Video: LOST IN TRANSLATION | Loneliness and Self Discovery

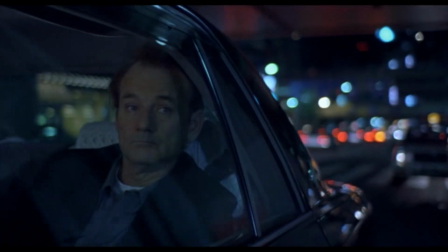Sofia Coppola presents an intimate and touching portrayal of two people alienated in Tokyo.
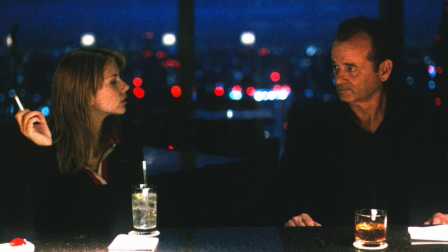This highly requested film has found its way into people's hearts and is a personal favourite of mine to revisit as the filmmaker creates an incredible world and a personal adventure. This video will explore the characters of the film and how Sofia Coppola uses cinematic techniques to enhance the story.
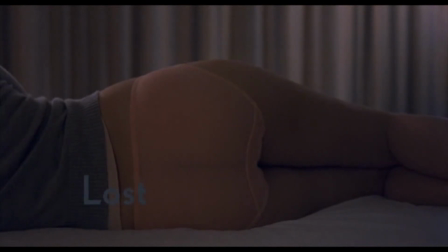The title of the film has two meanings. Characters are literally in a foreign country and their understanding and communications are lost in translation,
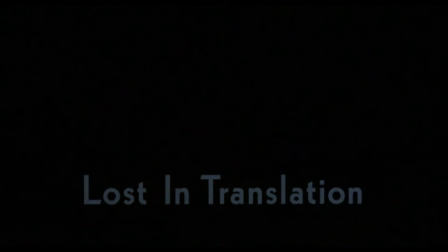creating a world of exclusion which allows moments of subtle comedy to arise through the focus of the language barrier. The title can also be interpreted as not being able to communicate with others, no matter the language in our daily lives.
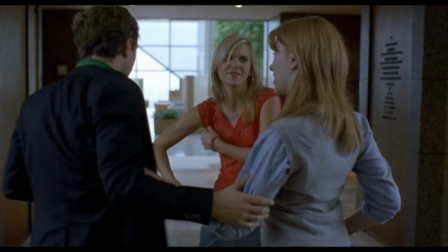This puts our main characters not only in a geographic disposition,
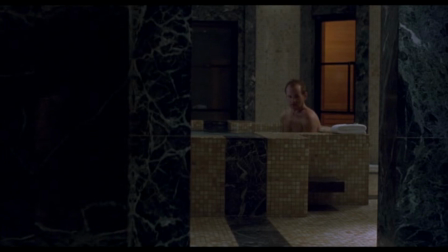but introduces them at certain points in their lives where their relationships are difficult and meaning is lost.
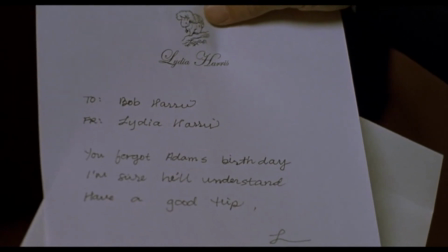Our characters' connections are so distant that we can observe a theme of communicating through notes and faxes.
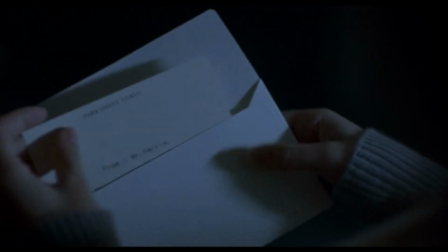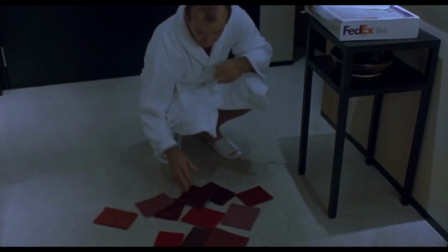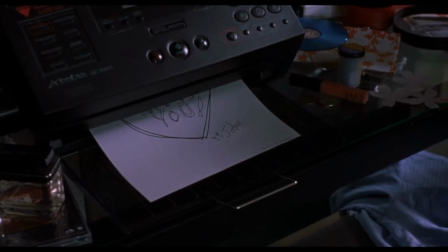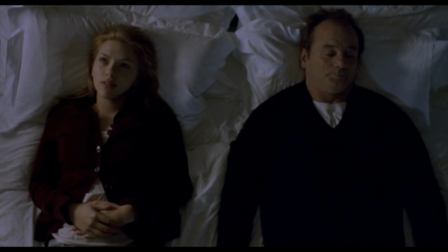Our characters' doubts in life and troubled relationships are amplified by their mutual feelings of isolation and in this alienated city.
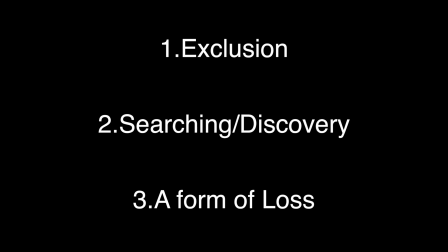Chronologically, the film follows a pattern of exclusion, searching and discovery, and finally loss.
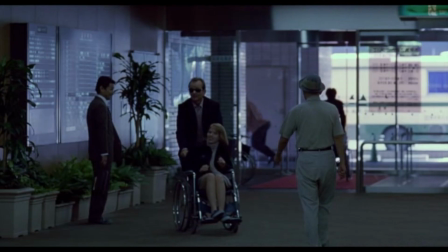During these three phases of the story, our characters act and interact differently.
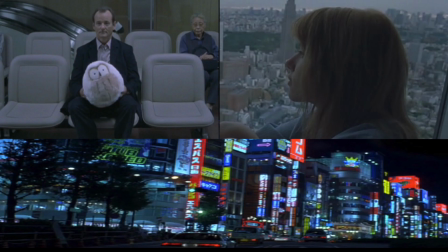This story revolves around three characters. Bob and Charlotte are presented as equals in the story and follow similar journeys of discovery.
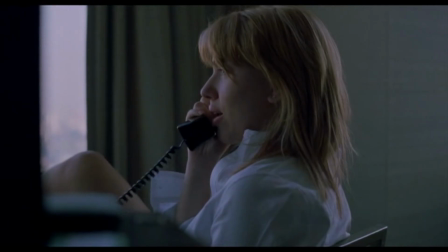Bob arrives as a faded movie star, and Charlotte has a major lack of direction in her life,
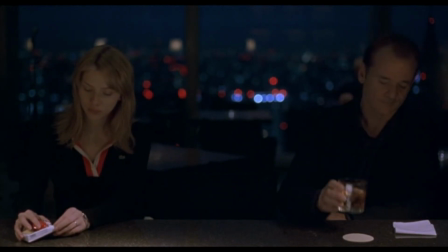both feeling isolated and have troubled relationships. The third character, which is ever-changing,
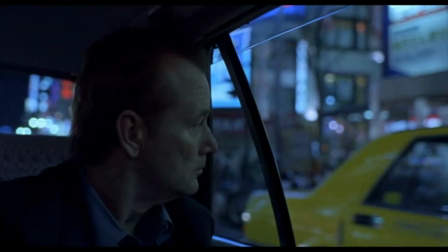is the world and the environment carefully created by Sofia Coppola through the use of Tokyo.
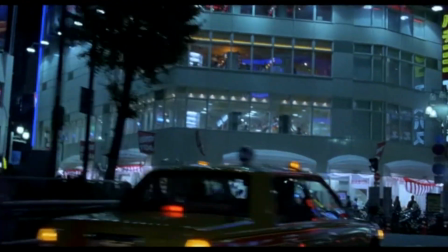This is created mainly through seeing the world through the point of view of our characters.
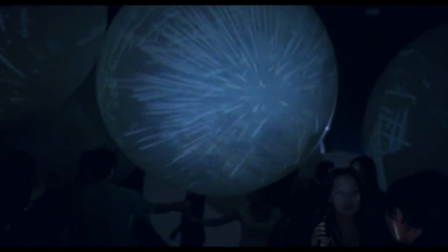As Bob and Charlotte's relationship is shaped, the city presents a different colour of emotions for them,
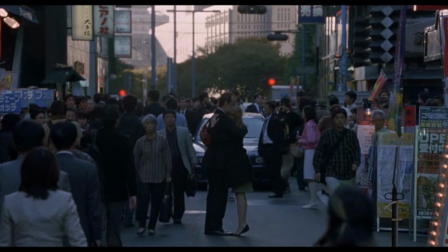showing us that the external world is a representation of their internal minds and of their shared relationship.
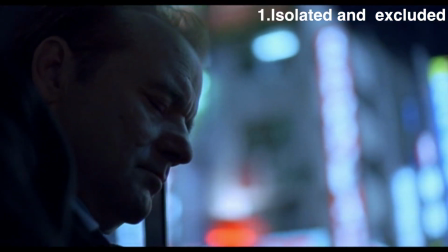During the opening phase of the film, Bob and Charlotte awaken into a surreal new world,
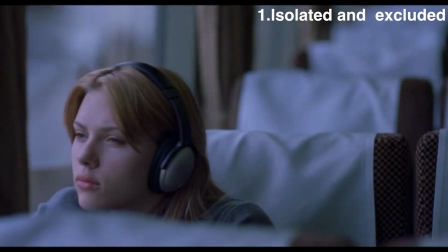as the first section of the film shows them to be isolated, searching, and lost.
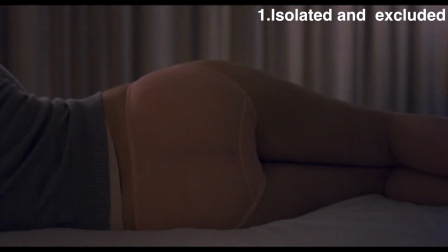This is shown visually by Sofia Coppola's choice to remove the characters from the frame.
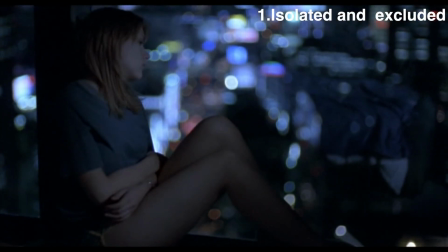A whole range of shots are designed to show a large portion of the frame as empty and out of focus, filled by landscape,
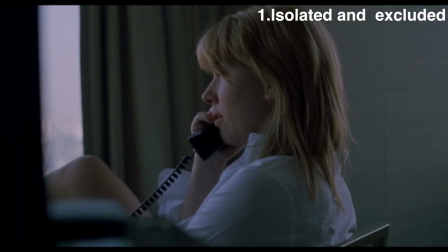telling us that our characters have something missing in their lives and that they are in a daze in their new environment,
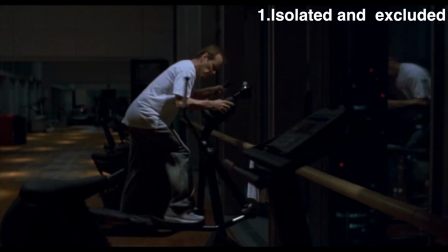emphasizing the theme of being alone or absent of character.
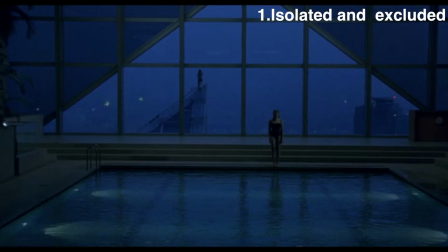Both characters are presented in a similar fashion, again showing us that they're similar positions in Tokyo and in life.
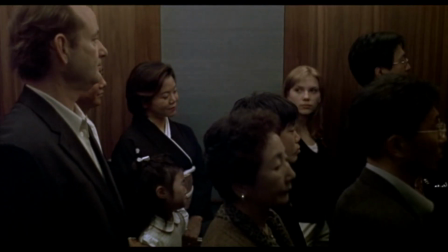The second phase of the film introduces the two characters and begins a more exciting, welcoming time of discovery.
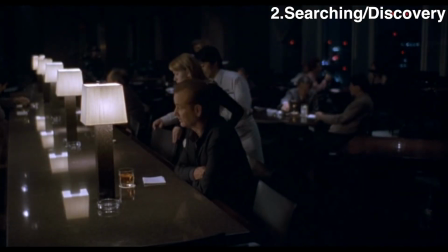If we consider the idea that the world around us is a representation of our inner feelings, we can see that they are taking the opportunity to reinvent themselves.
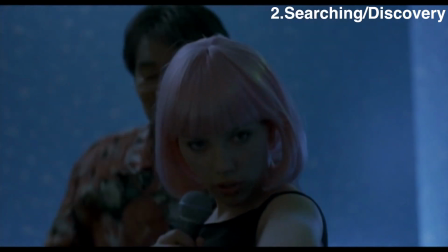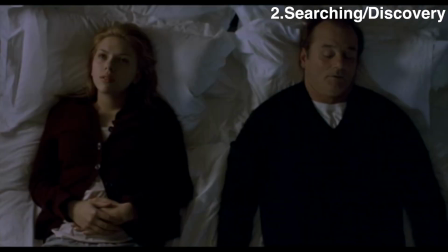As well as relate to each other about their true lives.
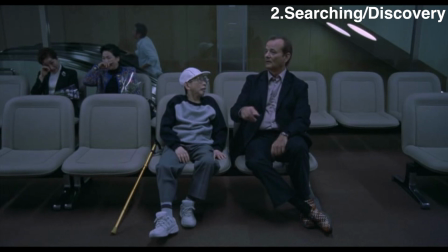Shots of parties, karaokes, and even hospitals seem more exciting than the hotels in the beginning of the film,
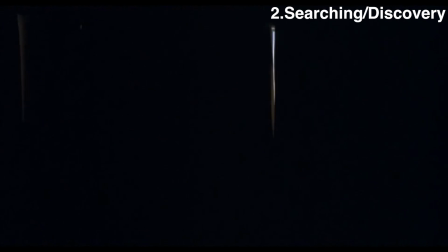which act as prisons of safety which both characters were trapped.
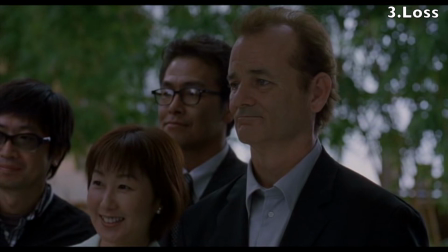The final phase of the film shows emotions of loss, slightly different for each character,
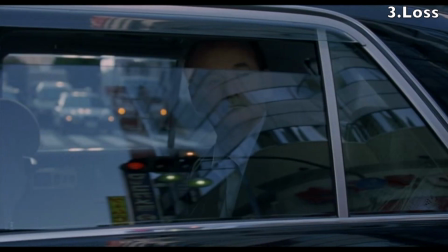but we can see that the once foreign and mystical world is now strangely familiar around us.
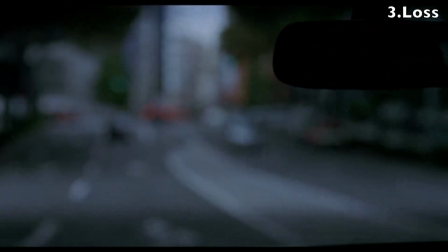And as the characters leave each other, Sofia Coppola lets the city and the streets which we now have affection for close out the film's final shots. Because each film is different and the nature of film itself is so subjective, I must approach each film in a way that reflects the type of meaning it's trying to communicate.
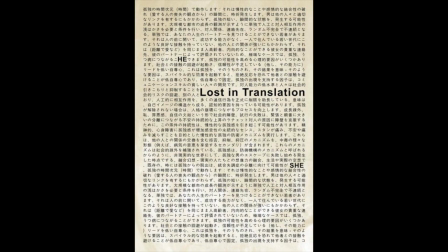The popularity and relatability of Lost in Translation can be broken down into a regular romantic comedy.
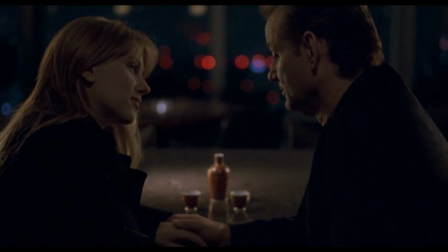However, the success of the film seems to rely on a communication of some magical quality.
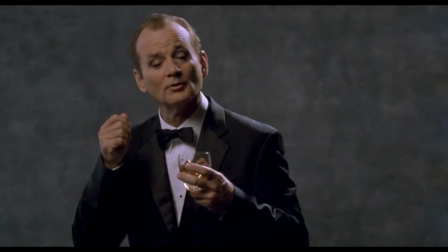One possibility is the performance of Bill Murray.
A ring-a-ding-ding? Yeah. Shinatora?
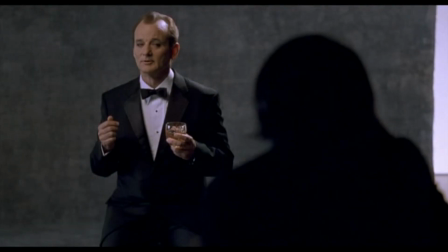You know Shinatora? Old Blue Eyes. Yeah.
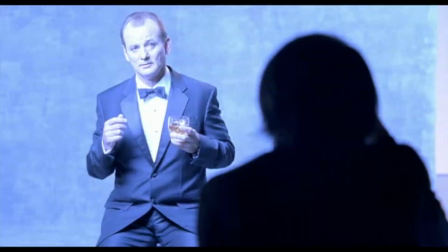This is one of, if not his best performance, as the everyman with a witty charm.
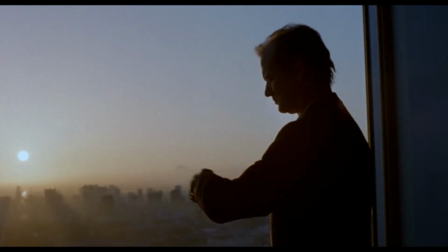Another reason the film is so unique and pleasurable to revisit is its timeless quality.
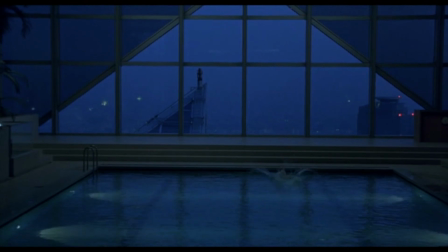The film really taps into people's deepest moments of thoughtfulness and loneliness.
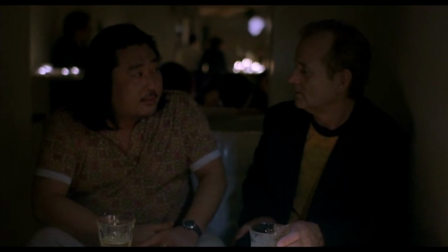Most of the film seems to take place between days, in the darkest hours of night,
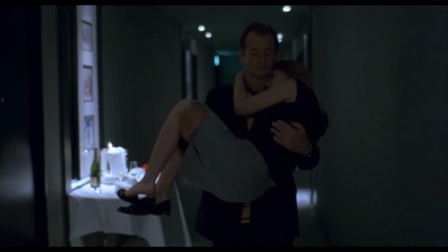and has an insomnia type quality about it, creating a world for characters to ponder about life.
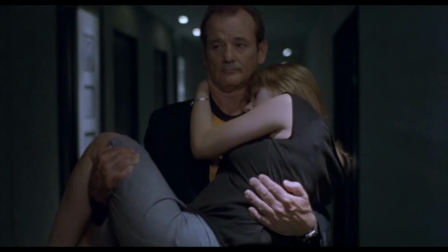This is reinforced by our introduction to the characters, both moments where they are asleep or either waking.
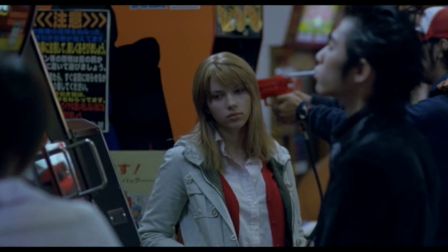The film makes it so easy to relate to the characters in the film, as everything else is chosen to relate not only the characters but the audience,
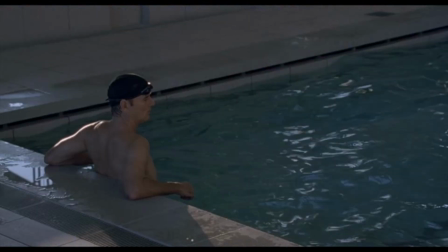allowing us to grasp onto Bob and Charlotte as our only links to this world.
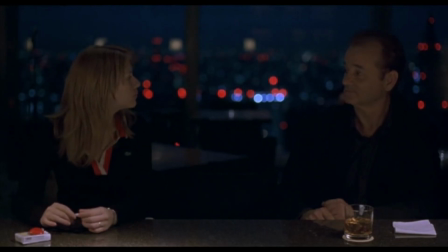This film presents a unique portrayal of the romantic comedy genre,
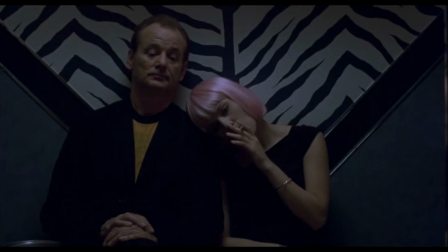allowing the feelings of affection and desire to serve as a constant tension throughout the whole film.
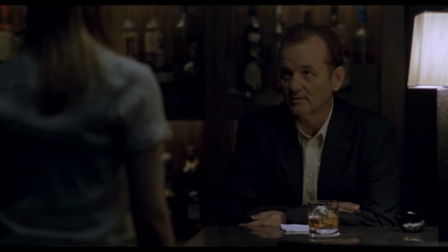The beginning of the film shows the relationship as a relief to find someone else who is in their current situations.
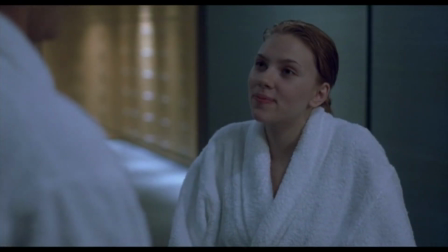The film is tasteful at showing us the slow nature of relationships' progress, despite the excitement of each other's company.
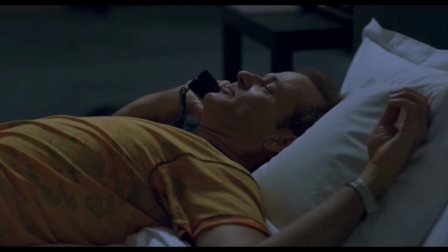Never do they belittle their old lives, and both characters maintain and even try to reach out to their loved ones.
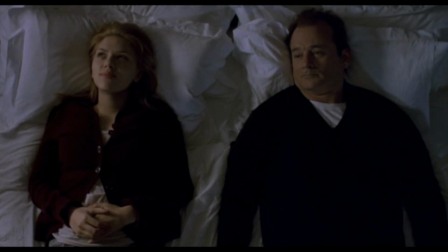A major turning point in the film, where a lesser film would have shown an affair or a heated argument between the two, is when they are talking in the bed together. The sincere tenderness of the performances and honesty of both characters shows us a real display of two characters valuing their own lives,
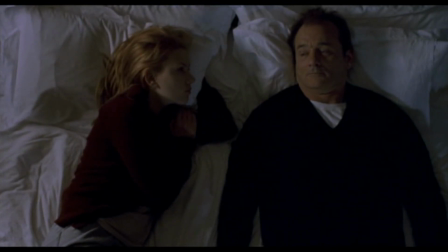despite this yearning for taboo idea of affair. The location of a hotel bed is the perfect way for this story to tell us that this film is different,
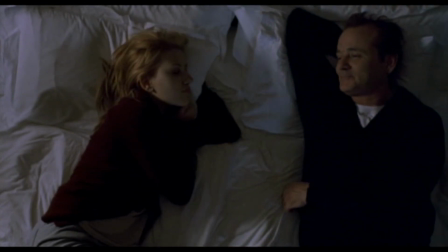and however romantic the setting, both characters maintain a level of respect and dignity, possibly allowing more of an audience to relate to people, as people often see themselves in the characters that they watch in films.
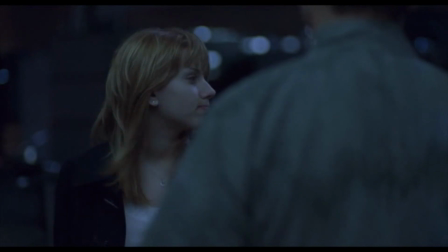The mutual feeling of finding someone else who is going through similar problems and issues of direction in life inspire the others to continue.
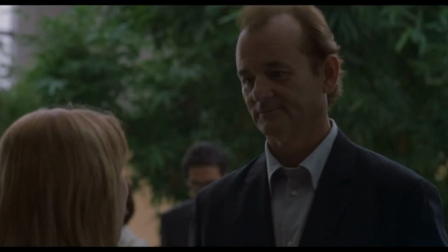The ending of the film is so fitting for the type of film that this is.
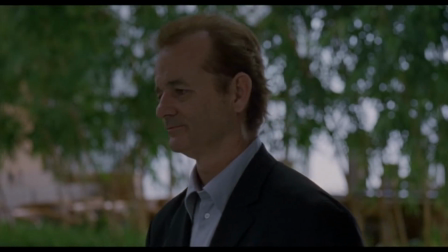Both characters come to the conclusion that despite being married and the age gap and the circumstances,
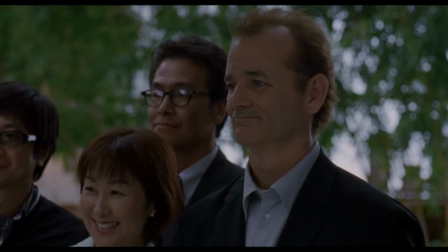it doesn't allow them to be lovers or to stay friends, despite finding a relationship in each other that seems more moving than any others around them.
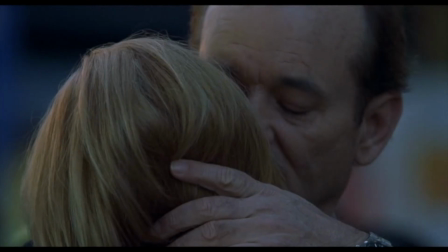As Bob whispers in Charlotte's ear, the story leaves a small gap for the audience to fill in,
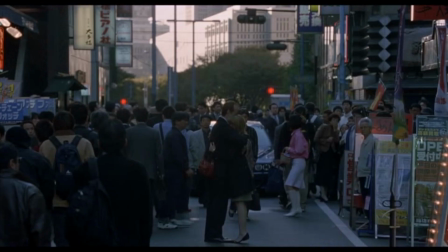making this a very personal journey even more personal for each audience member, as it invites the audience to ponder over the film's final interaction.
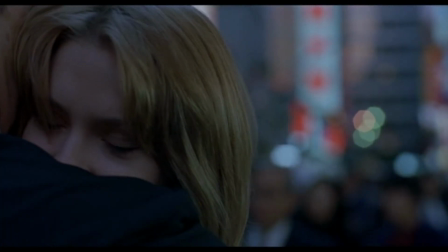The audio, however, was digitally enhanced on another YouTube video, and two possible sentences have been heard.
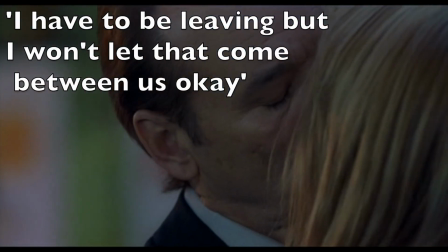These are, "I have to be leaving, but I won't let that come between us, okay?"
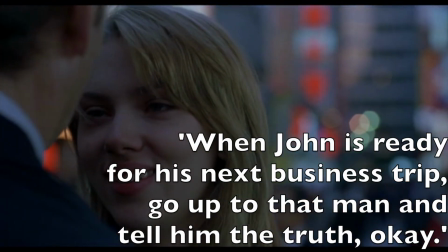And, "When John is ready for his next business trip, go up to that man and tell him the truth, okay?"
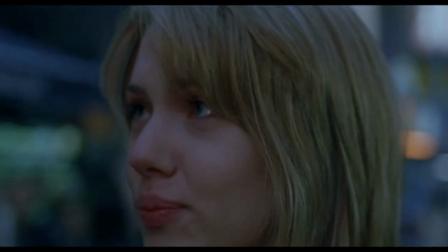Both are valid, but the fact that multiple have surfaced only emphasizes the idea that each person has a choice to fill in their own piece of the puzzle,
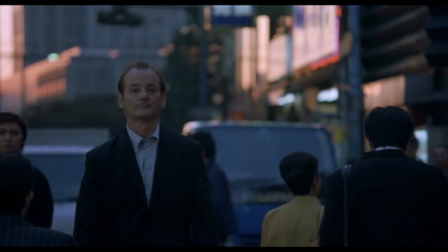and I enjoy filmmakers that give the audience a chance to be an active and imaginative participant.
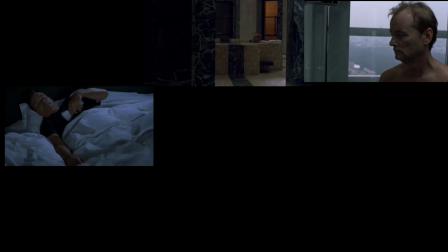If we consider the film through Bob's point of view, we can see it as a journey of becoming more centered.
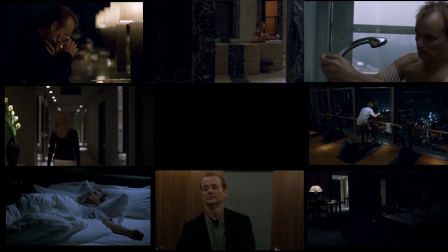This is told through the narrative and demonstrated visually by particular moments in the film when Bob experiences happiness.